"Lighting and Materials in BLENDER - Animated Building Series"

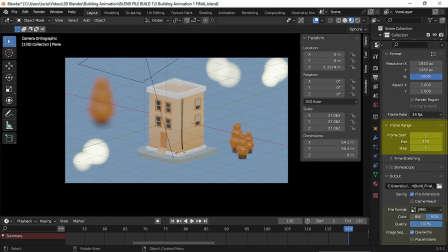997s
Remember to set your range, your format, and the output folder.
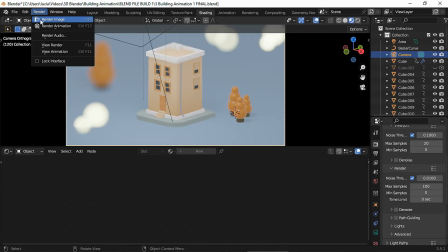1001s
And I recommend you first render a still image to see if the lighting and materials look fine, and then you can render the entire animation. And if your computer is a bit slow, you can always use ShipIt, or you can simply render in Eevee.
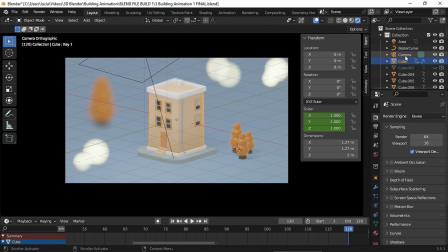1016s
But in order to make an Eevee render more appealing, we had to make some changes. First, let's change the f-top because it looked too blurred in Eevee, so I went with 4 instead.
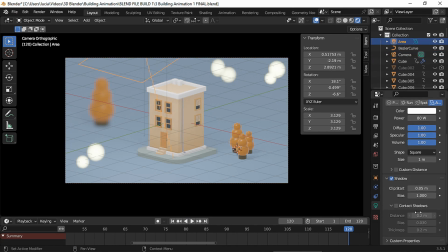1029s
Then you have to enable contact shadows on every light object. I chose 200 samples and I enabled ambient occlusion, bloom, and a screen space reflection.
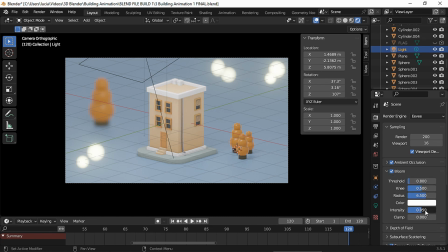1043s
Now you should take your time to see which settings look the best. For my final Eevee render, I only changed the bloom settings. And finally, I changed the shadow size to its maximum.
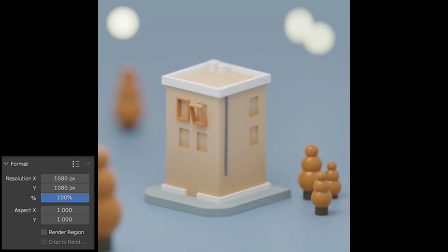1061s
And now we can hit render. I also made a square render. As you can see, I moved the trees around for a better composition.
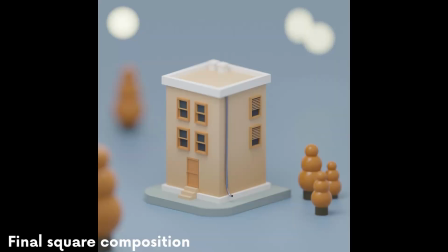1069s
And we finished our animated building. I hope you were able to create this scene from beginning to end.
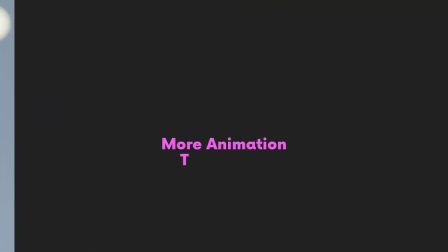1075s
Let me know if you like more videos like this one. As always, thanks for watching and see you in the next one.
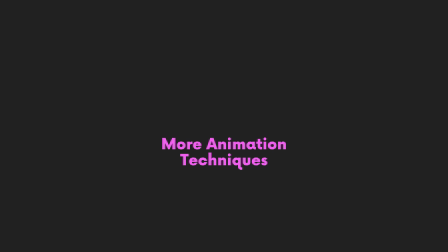1083s
Bye!